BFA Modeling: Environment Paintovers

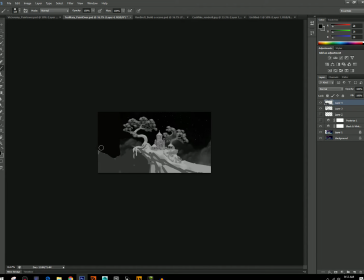(20:36)
like look at the, again, I'm not saying you should go out of like the 1080p resolution. I think that's probably a good thing. But like now maybe you have an opportunity to
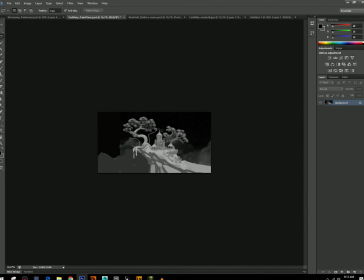(20:52)
sort of like really have this tree go further out. Maybe you want more tree now. Maybe it's gonna hang over the edge or something a little bit more. Like, again, this can be really messy.
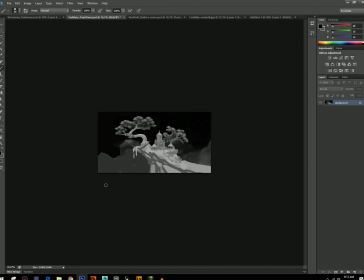(21:06)
Like, that's what I was thinking with these paintovers is like really like go for your big shapes. Figure out what you can do. Maybe this castle you want it to silhouette better. Maybe you don't want a tree blocking it like that.
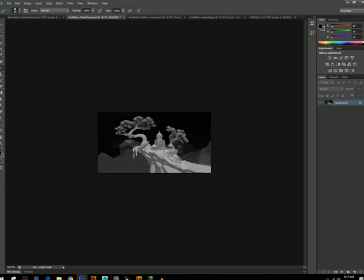(21:21)
I think that would actually be nice because right now your trees are sort of the same size, and that's that sort of saps the energy of your composition, right? You want different shapes. You want different sizes on the screen. So maybe one small tree, one big tree.
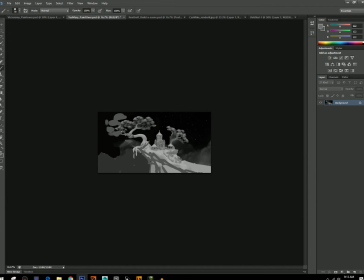(21:35)
You could just have this be like a huge tree. I liked your vines that you added hanging down from the trees. I think that was a good example of like doing something in the paintover that would be,
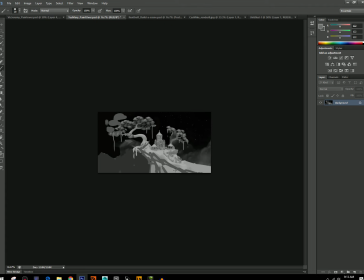(21:49)
you'd be resistant or hesitant to if you were just doing everything in Maya, because it's a pain in the ass, right? So yeah, just like look for opportunities to really just push stuff.
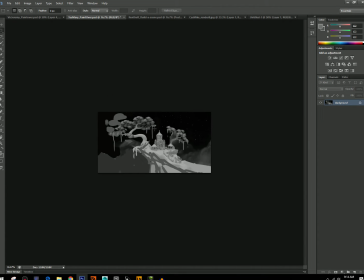(22:07)
Even the castle, you could, I want to see it maybe taller. Right now it's a little bit squat, I guess, and maybe, I would rather see it pushed far in one direction or another. Like right now it's sort of square.
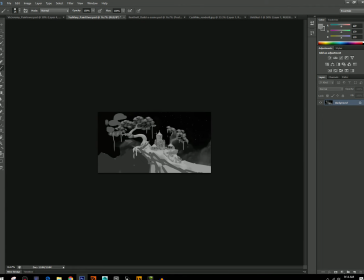(22:26)
And I think I would love to see it, would love to see it thinner and taller maybe. Something like that, but I would also love to see it shorter and wider.
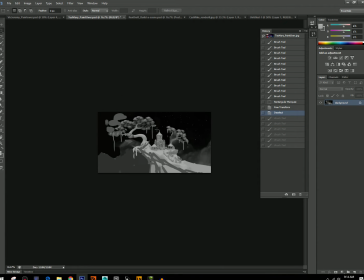(22:44)
If you brought this down, and let me see, if you brought this down and started sort of spreading out the architecture of the central piece,
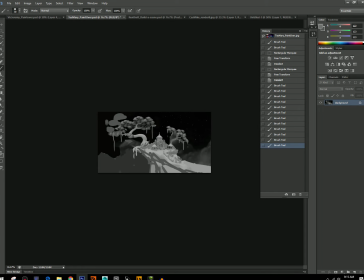(23:01)
to the point where it's like capping this cliff. I don't know. These are just ideas. I'm not saying definitely do any of these things, but just think about shapes more.
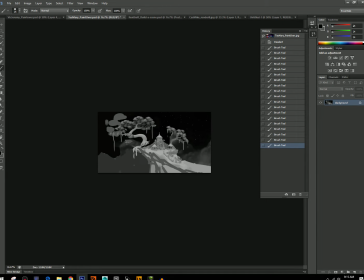(23:14)
Big shapes. What's the read of your scene? Because I think that's where this is not quite working yet. It's just it feels too safe and not making a statement about like what is this place? What does it look like?
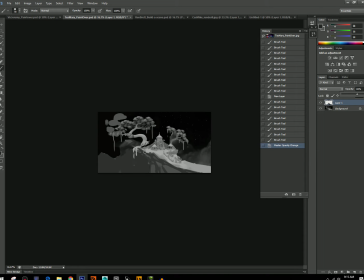(23:31)
You want a big dramatic, and like, see, I've added like a darker thing here, and now I'm losing the silhouette behind it. So here's a place where maybe I would go in and say maybe there's a lighter cloud behind it,
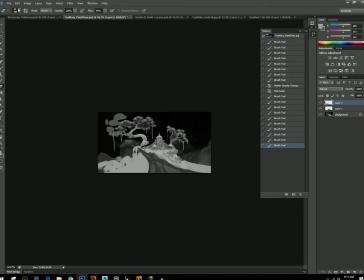(23:48)
and just like wah, and then start fading that out. Like, you can do this. We do this at work all the time, like just big mist clouds that just pop things forward in the scene. Like it's incredibly easy to do, and it looks great.
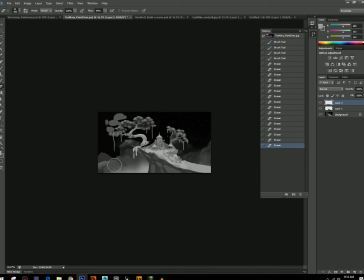(24:07)
Stuff like this. And then, like, you don't really, this is a sort of a far away shot. You don't really have a foreground, but if you wanted to, you could absolutely like have some sort of, foreground clouds,
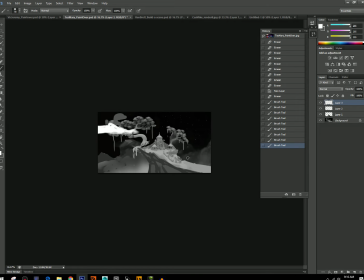(24:26)
which would even more like sell sort of the feeling of being really, really high in the sky. And this is I'm not putting any thought into the composition of these or anything, but
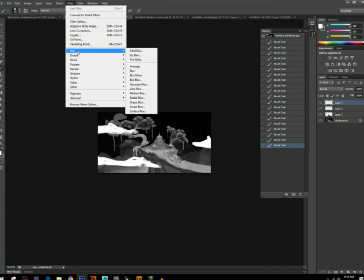(24:42)
it's an idea.